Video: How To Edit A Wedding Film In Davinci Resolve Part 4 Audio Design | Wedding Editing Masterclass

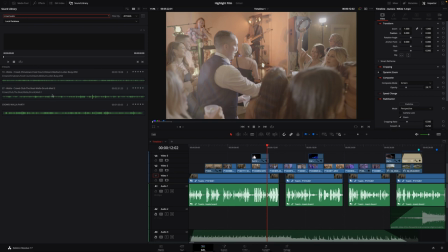250s
And then I want to see, let's see, there's on the boat. Here's a party. So there's a party. One of these. Is it this one?
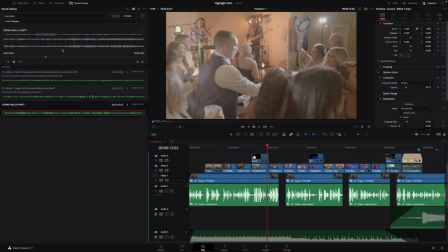269s
Somebody in the background just says shit, shit, shit, shit, shit, like five times, which is really annoying. But it's not this one. So I think this actually sounds pretty good because it's not going to be full blast.
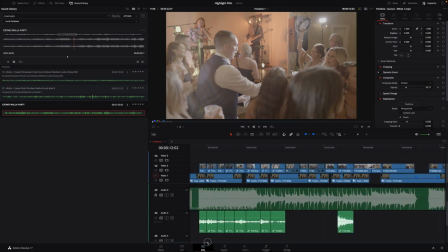288s
So if you notice down here, sorry, I just had to make sure I was recording.
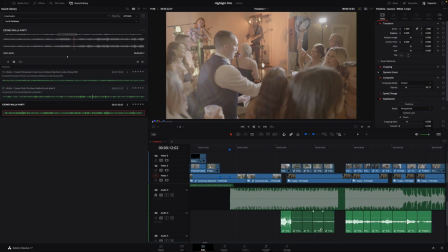294s
We're using audio 4 So Audio Line 4 has got a lot of ambient audio.
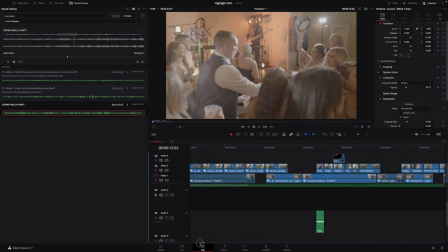299s
It has all the ambient audio from the clips from our B-roll. So for this stuff, we're going to plop it on Audio 5. And if we need to make more, we will just right-click, click Add a Track, and then add a stereo track, and then be good with it.
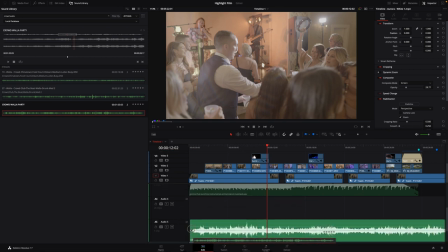314s
Which we might need, we might not. So let's see.
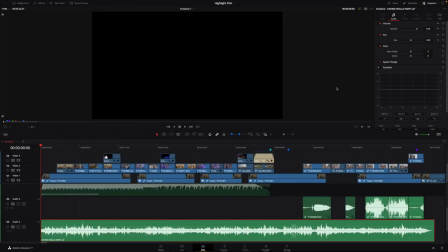326s
Now, what I'm going to do is I'm going to close the sound library for a minute. Go up here to Mixer. And now you can see your audio mixer. So what I want to do is I'm going to pull this out to where I can see all of the active audio tracks.
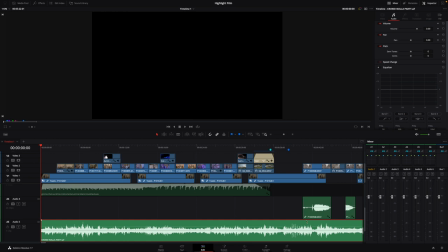343s
So we're currently on audio 5. So I'm going to see how loud this is.
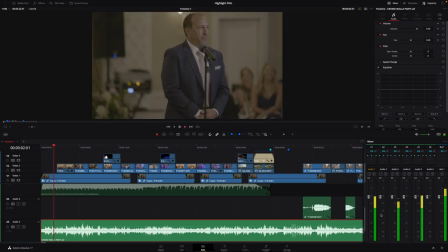347s
So I'm going to hit L. Super loud. So that's coming in at negative 10 dB.
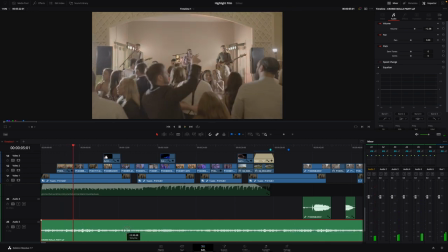353s
It's way too loud. We want to bring that in to like maybe negative 30.
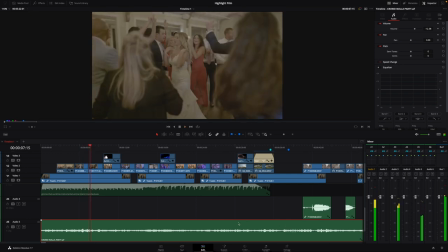363s
Still too loud.
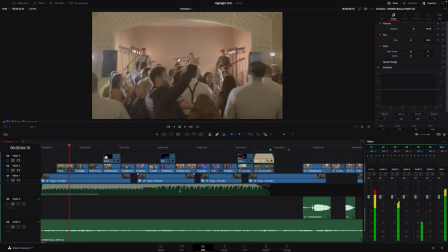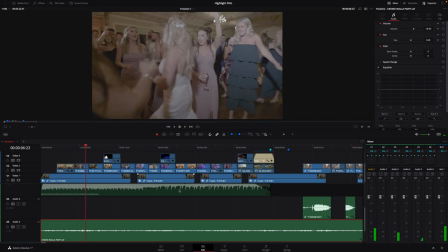375s
See, the reason why I do that is because I don't want the ambiance to overpower what's going on in the rest of the film. I just want it to be this like nice, subtle layer, if that makes sense.
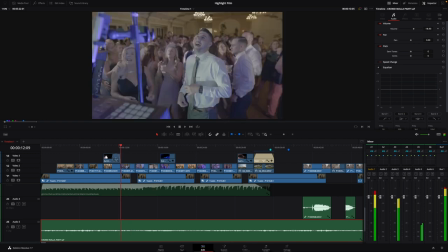392s
So nothing crazy. So this party is going.
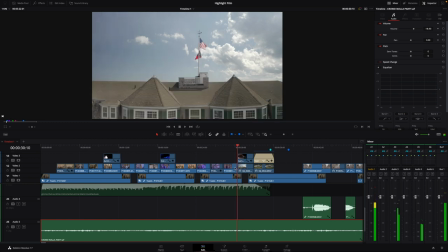397s
So I'm going to leave that, go all the way through here to this point. So I have it start here.
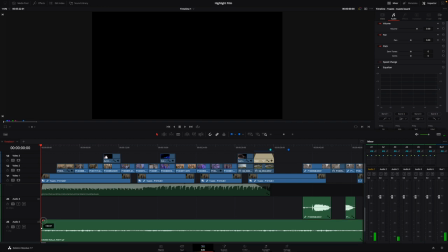403s
We can taper it in. Bring a little taper with it.
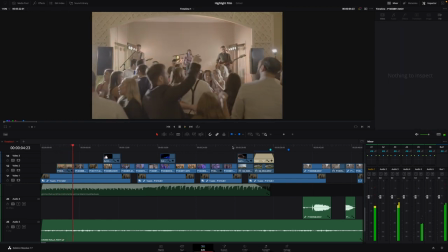410s
Just so it comes in nice and gradual like everything else. And then we are going to do what is called an L cut.
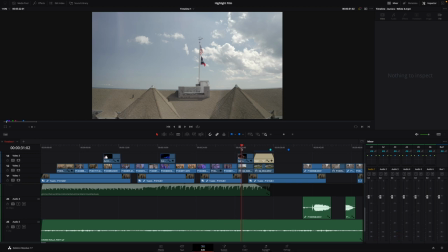417s
So you see this clip here? You would not hear people chatting in this clip right here. So we're just going to go in a few frames. Nothing crazy. We're going to make an L cut. So blade this. Hit A. Select that. Delete it. And then I'm going to fade this to about the other clip.
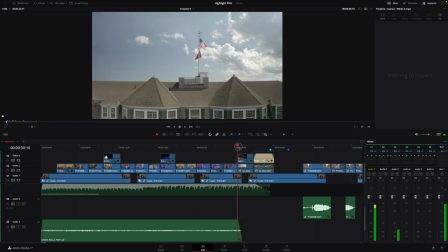441s
So that way that audio fades out. So the way that I understand it is that when it comes to audio, it's good to hear the first couple of bits before you make the cut.
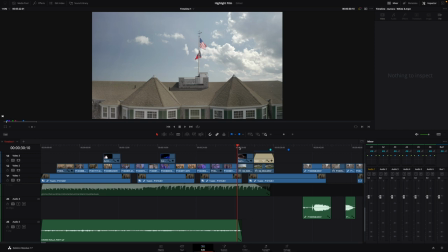458s
Like say two people were talking back and forth. It's better to hear my voice start right there and then it cut to me rather than it cutting to me and hearing me at the same exact time. Those are called J cuts and L cuts.
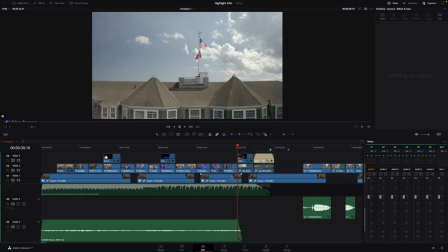474s
So in this case, this is an L cut because it looks like an L. And then we're going to do a J cut
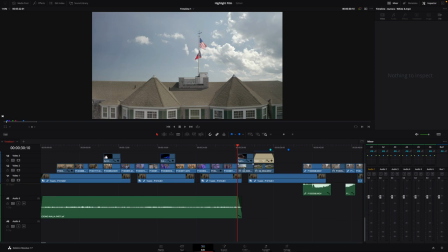480s
next for this piece right here, because what do you think that we would hear here? And it should be the ocean. So let's look up the ocean.
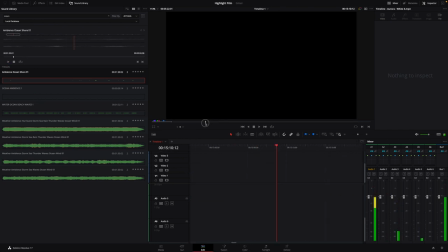498s
So if you look, whoops, I'm just screwing that all up. Let's go back.
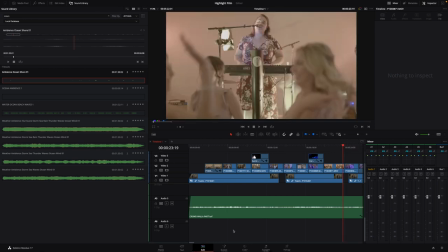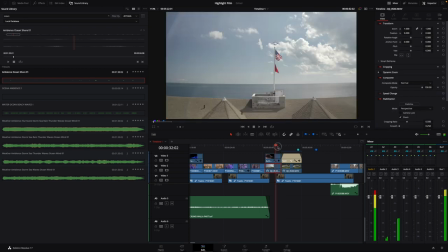514s
So if we look, this isn't like a roaring sea right now.
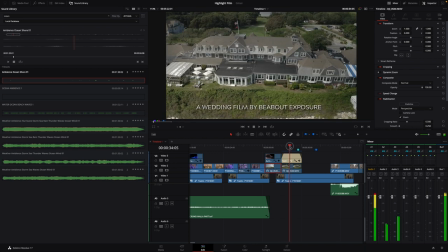520s
It's not crazy. You know, it's not like there's a giant storm or anything. It's actually, the water was pretty mellow. So you want to match that. So here's ocean ambiance. But this, you can hear a lot of wind.
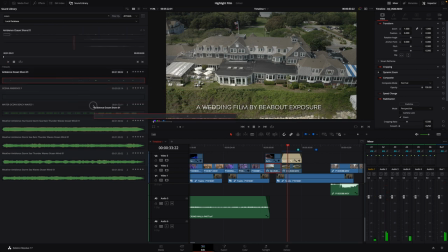538s
Definitely don't need the hurricane storms, that kind of stuff. So let's just grab ocean ambiance on the shore.
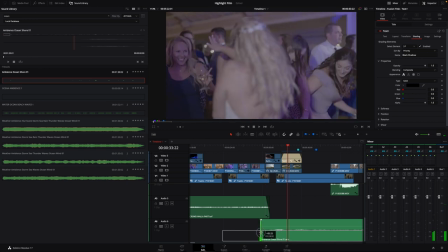547s
And we will bring this in. So same exact concept. This is called a J cut because it looks like a J.
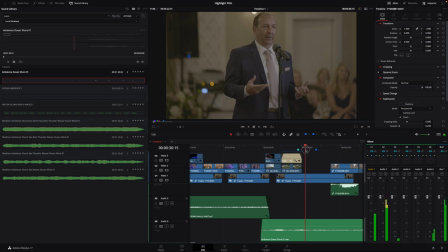558s
And then we will do the same thing on this side. Let's go out a little bit. Blade you. Hit A. Delete. We'll fade you out.
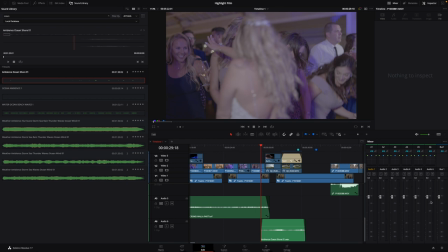568s
And then under audio 6, because I'm wearing headphones and I'm recording and that kind of stuff, like it's hard for me to actually hear it. But hearing it is kind of irrelevant because if as long as you know where it should be hitting.
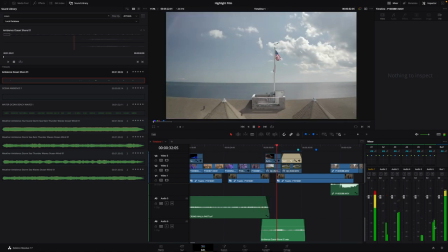583s
So see, that's already...
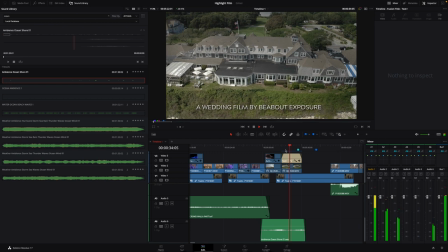588s
That's already pretty good right there. It's just enough.
Wow, this guy really is.
But one thing that you have at the ocean? Seagulls.
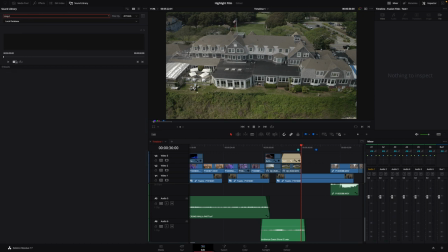601s
So let's... let's see. This is where having multiple databases starts to get confusing.
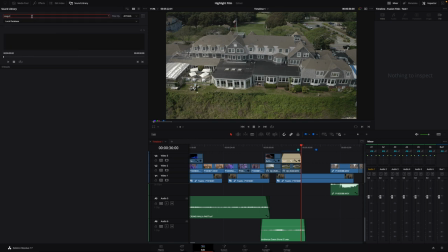619s
Nothing in there, but I bet you I got seagulls in here. Nope. Am I spelling seagull wrong? Nope, no seagull there. What about her? I know that I have seagull sounds. Let's see. Let's go back to local.
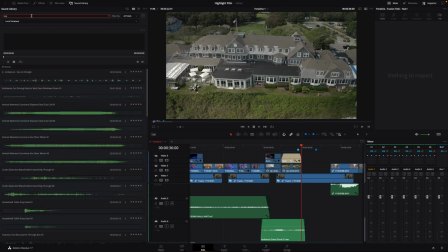Here we go. Bird seagull.
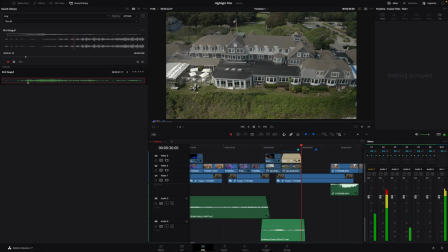653s
See, so this is coming in super loud. And a lot of them. Which is not what we need. We don't need something that drastic. So let's go add track, add a stereo track.
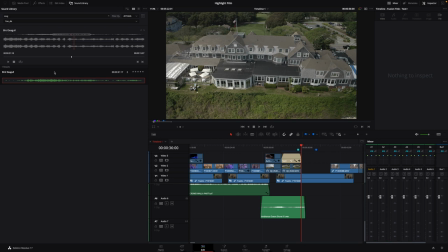670s
Just like that. So we've added a stereo audio track. Let's plop this down there.
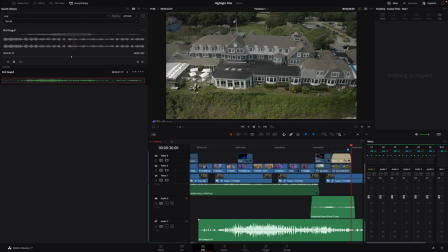674s
And then let's find a part. See, you can see this piece through here where the seagulls are just losing their minds in this effect. And that's not what we want. We just want some normal seagulls.
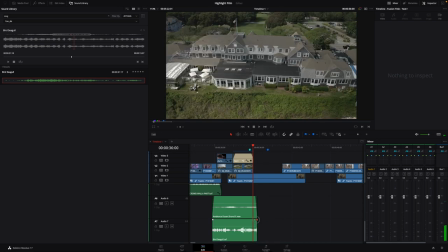687s
So let's back that up. Again, we'll fade this just like we did. And then we're going to bring the audio on this one way down because that's pretty high pitched.
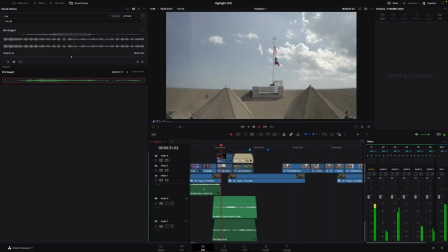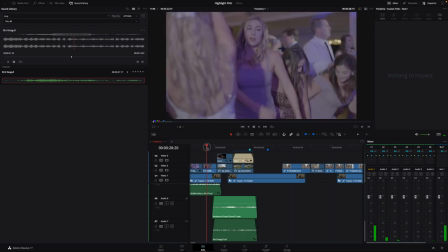703s
See, let's bring that down a little bit more.
Is that they carve pumpkins together.
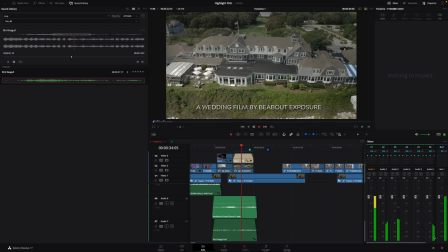708s But, and then I thought, wow, this guy really is cool. He's got a great family.
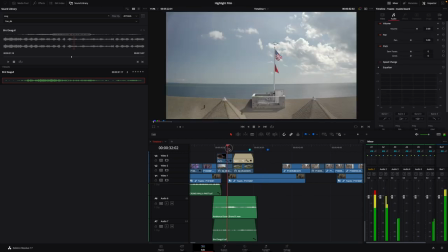714s He's got respect.
So there, it gives it that ocean ambiance because this is on Cape Cod.
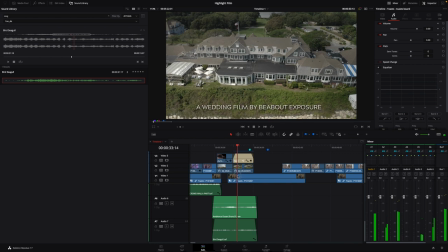721s
You got a little seagull. You get, you know, the seashore. You can hear the waves kind of smacking up against the rocks, etc.
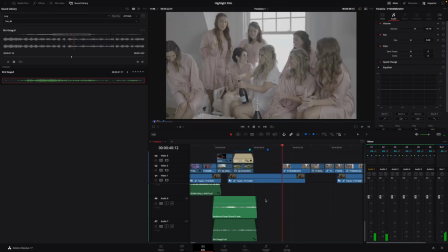730s
And then boom, you're done. And then we move into this. Now, this has its own audio.
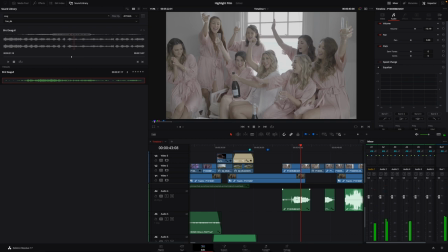739s
Pop with a cheer. So all I'm going to do is just bring this down because he's still talking.
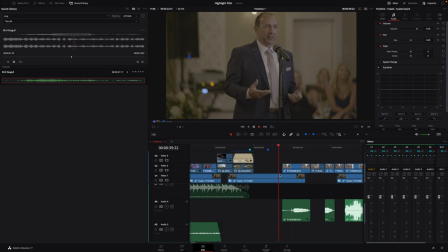746s Carries on these traditions.